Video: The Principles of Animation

I don't understand what's happening So you do these model sheets and you make sure it also depends on a lot of variables like from what angle are you seeing the character? but this also is a Broader thing because if you have even the same intellectual property and your enemy This is the top one is from 2014. I animated that one and I animated the bottom one from 2016 It's the same guy, and he's searching for things or whatever,
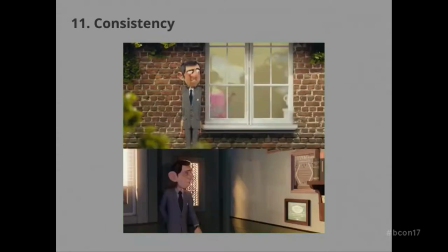but it's a different animation style, and you can see it. And I'm not just talking about the character design, but the animation style itself.
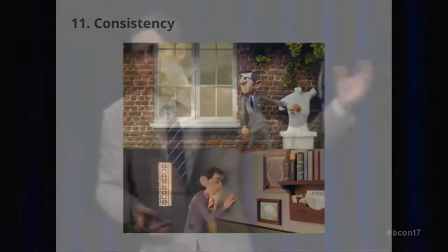They would not belong together in the same world. So there were choices being made deliberately, and then you have to stick to those choices and work within those boundaries.
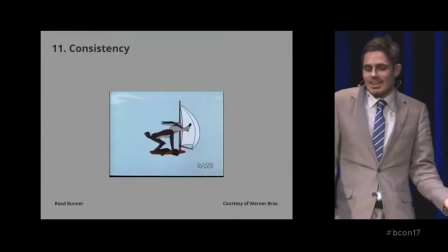So maybe stuff like gravity is not a thing when it serves the purpose of a joke.
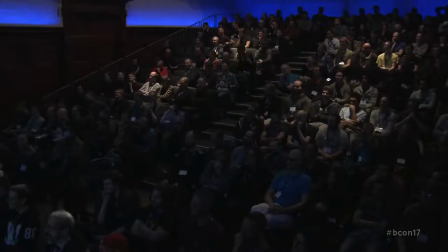You know, you know, so you can't take things for granted Next topic.
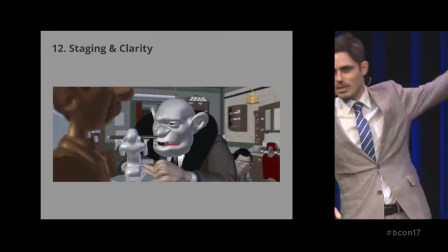This is such a freaking big one, but just as an example So like here you got HN 327 you got you got a shot where Boris the big white guy He just got punched and he fell on a dresser and on that dresser There's gonna be a figurine holding a razor blade and
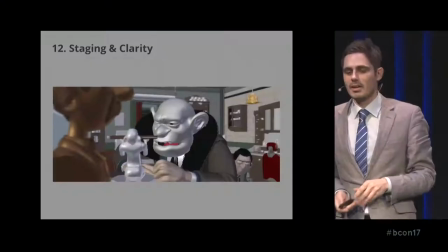he's gonna notice it He's gonna take it up and he's gonna start using it into the fight. Okay Let's just talk about the elements that are there.
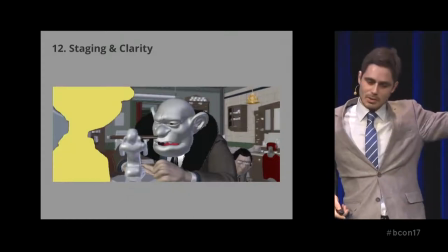So there's kind of a foreground element going on there with a bust There's the little figurine.
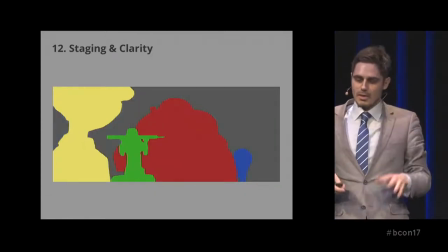There's Boris. Of course. There's the agent and then there's you know background stuff You know sometimes that background stunt will interfere, but sometimes not it's fine
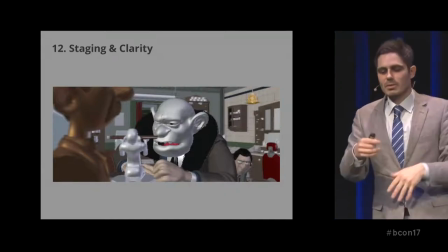So what if what if I think the you know, we can adjust this a little bit more this it looks actually kind of weird
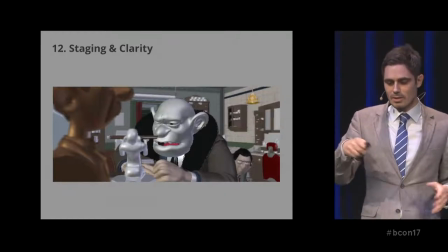What if we took the camera a little bit in?
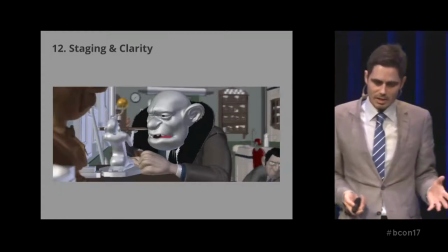Change the lens and moved it a little bit to the side that already feels a little bit better now rotate Boris So it's facing us a little bit more
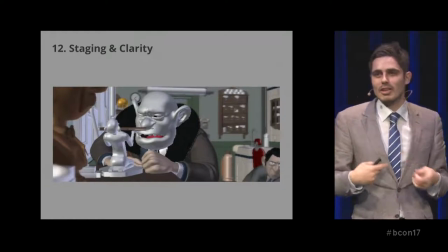the figurine is facing him which would be great if we saw things from his point of view but we're not him so you know
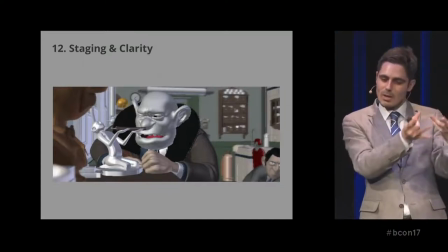maybe turn it around so then we have a like a nice silhouette of that figurine and right now it's kind of in his
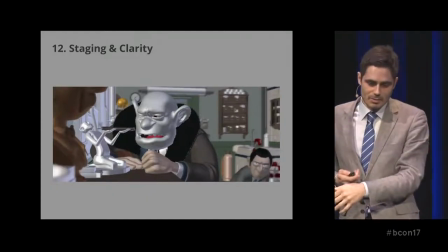nose so let's push that to the side and the agent is kind of coming out of the frame so let's push him back so yeah now we got our frame
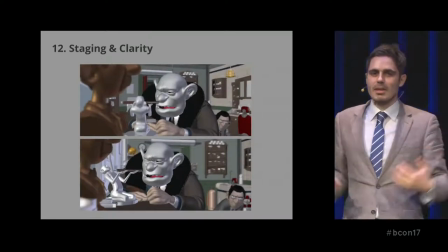it took took a while And it's the same information being relayed, but one is more appealing This is the actual final shot by the way So this applies also to just clarity of posing.
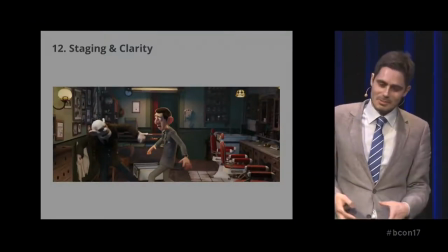I'm condensing so much into small time
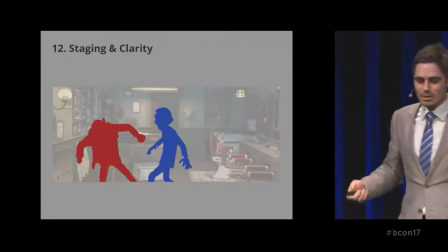So you know if you're if you're doing posing If something can read just on a silhouette level that's great and you want to strive for something like that Can't always do it,
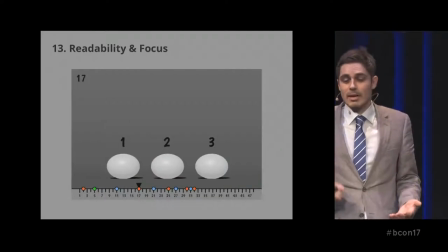but you know that's great next topic readability and focus So if something 24 frames per second if some things there for one frame It can kind of pass along and then you you notice it But not you don't read it it needs to be there for at least two frames if it's 24 frames per second That's going to be one twelve one twelfth of a second But if you hang on to it longer it's going to be more readable to the viewer So these are the three
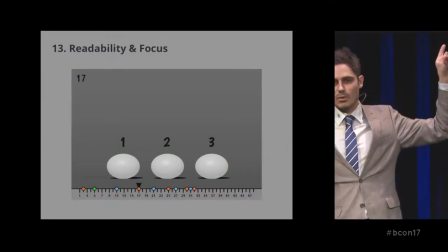bouncing balls first one is just the one we've done before second one It holds that extreme pose of
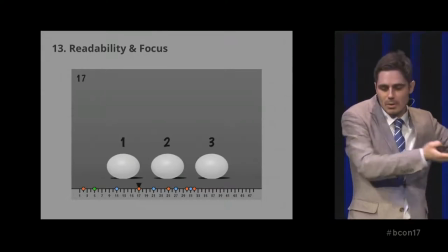squeezing down for two frames works within that pose third one for three frames So you can see the difference?
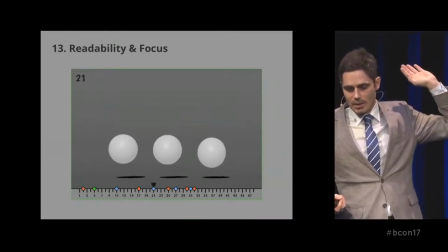So if you want to emphasize that
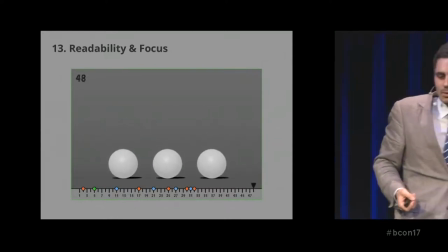Downward pose of that squashing maybe you can you maybe you need to go with the you know three frames but you know it is also
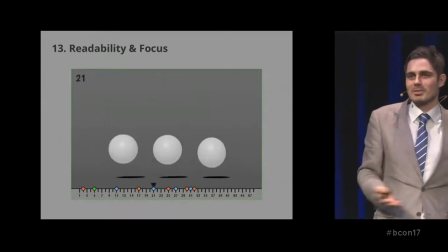You know if one if something's a bowling ball and something's a water balloon. It's gonna be different, but that's besides the point But maybe you are extending your plausibility of your world so much that you're kind of breaking it In that case you maybe want to hone it back down So there's a lot of choices to be made there in just readability. This also applies to Like if you're doing a walk cycle and you want to have character that You know when you have the extreme pose of extending the leg and then he's pushing his weight on the leg if that straight foot pose is only one frame,
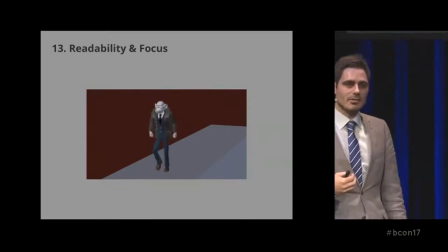then it's not gonna be as readable as having it be roughly two frames working within that pose,
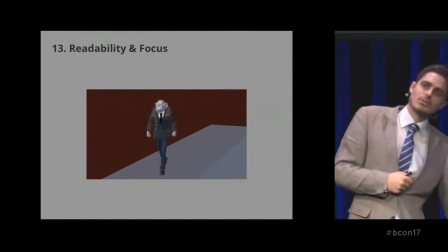and then you get that extra weight down on it.
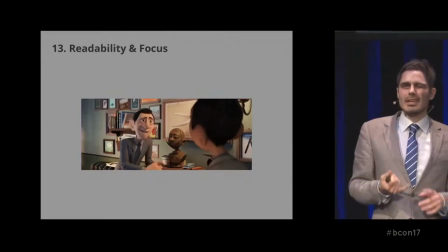This also applies to like lip sync, for example, if you're doing like MPB or something like ma-pa-ba.
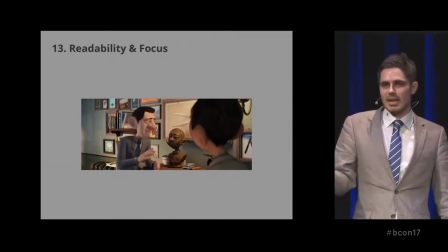You want, if you can, depending on dialog, you want to hold it for like two frames.
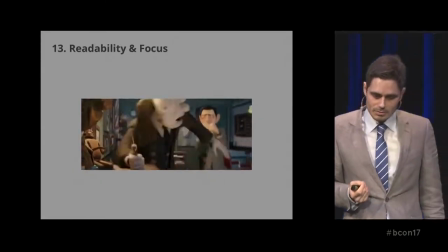Just makes it more readable. Where am I readability yeah, so it's also if you have a
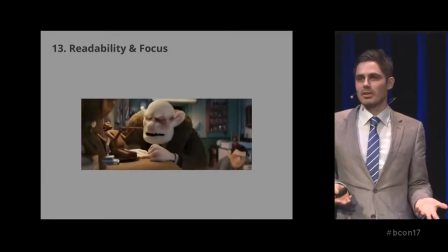Thing coming up in your screen and the viewer might not already know what it is Like it maybe the viewer didn't know
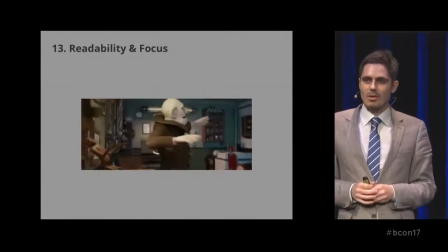this was reasonably it wasn't really established So how long do we have to linger and make the viewer catch up to this information? So if he just kind of lands there takes the thing and kind of runs away with it We have what happened. It's just motion blur. It's like watching a Transformers movie So just as an example, so the agent throws Towers a punch and it gets kind of
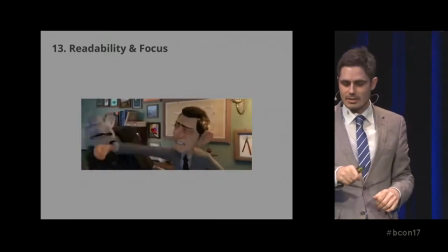Blocked by by Boris so he kind of grabs it So I did a lot of experiments with how long should that stay?
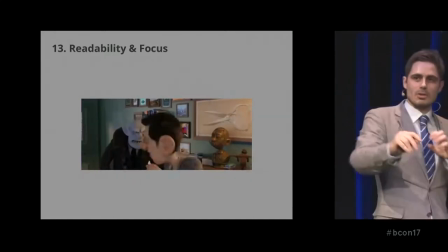Because if he if he does it and just right away goes to the next move We didn't really see what happened. It was very kind of confusing. It was just a lot of motion blur But if he lingered for too long, this is by the way It holds for roughly nine frames if he if he started lingering a little bit longer than that then it starts feeling like the agent is just Punching he got stopped and he's waiting to be punched again or whatever. He's not actually reacting to the situation So there's this fine line sometimes where you want to push the readability But not so far as to whatever the urgency of the scene is Now, there's also the matter of focus. I am, you know, when I'm animating that thing, I'm leading the eye towards that focal point of where he catches the hand. Now if something else happened on the right side of the screen, and maybe at the same time, you're going to be kind of distracted by that thing that happens on the right side. And your eye is going to be like, do I look here or do I look there?
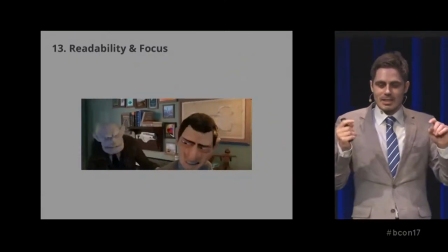And that's going to be a problem, because if things happen exactly at the same time, minute,
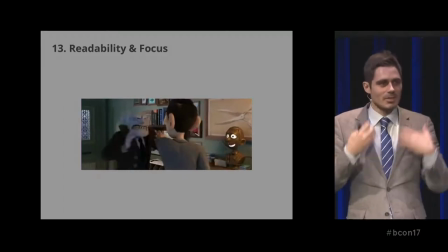you won't have time to go back and forth and really read what's going on, then it's just going to be a missed opportunity. So if you have any kind of a shot, there's only going to be one focus point that the viewer is going to look at.
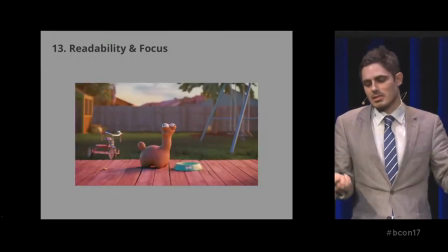And this might not be the best example, but it's one example at least. So you're looking at the dog.
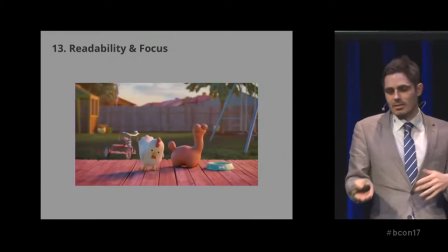Oh, a chicken comes in. Now we're looking at the chicken. And the dog is laughing, and then the chicken is doing that thing.
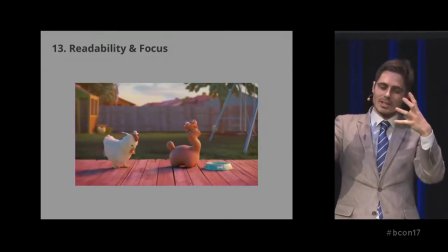And so it's not that he laughs at the same time as the chicken comes in. It's at least going and that's where the rhythm thing comes in also.
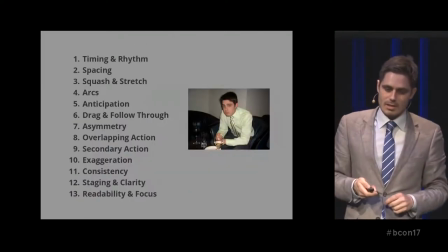This happened this happens this this this is this. And I hope that if I met my younger self here somewhere This would be something that would be kind of helpful. And this is not I mean, I'm not I don't want to put myself on any kind of a pedestal. This is something that is a bit subjective. Like these are all principles that already exist and I'm just rearranging them a little bit to cater somebody that might not know them in a way that I think makes sense. So I don't want to do what the whole clickbaity thing of being like these are the new principles with Zera.
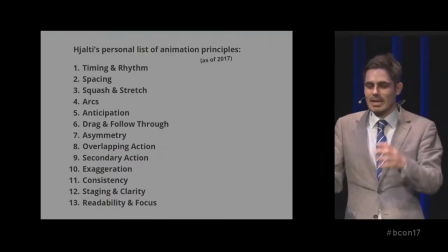So maybe this is like the very subjective list of healthy as of 2017 right now and it might change in the future and you know everybody.
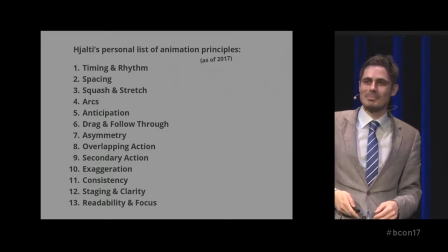So I'm gonna meet a couple of you animators Out there at the bar you're gonna punch me in the face for doing this anyway, so that's my thing. Thank you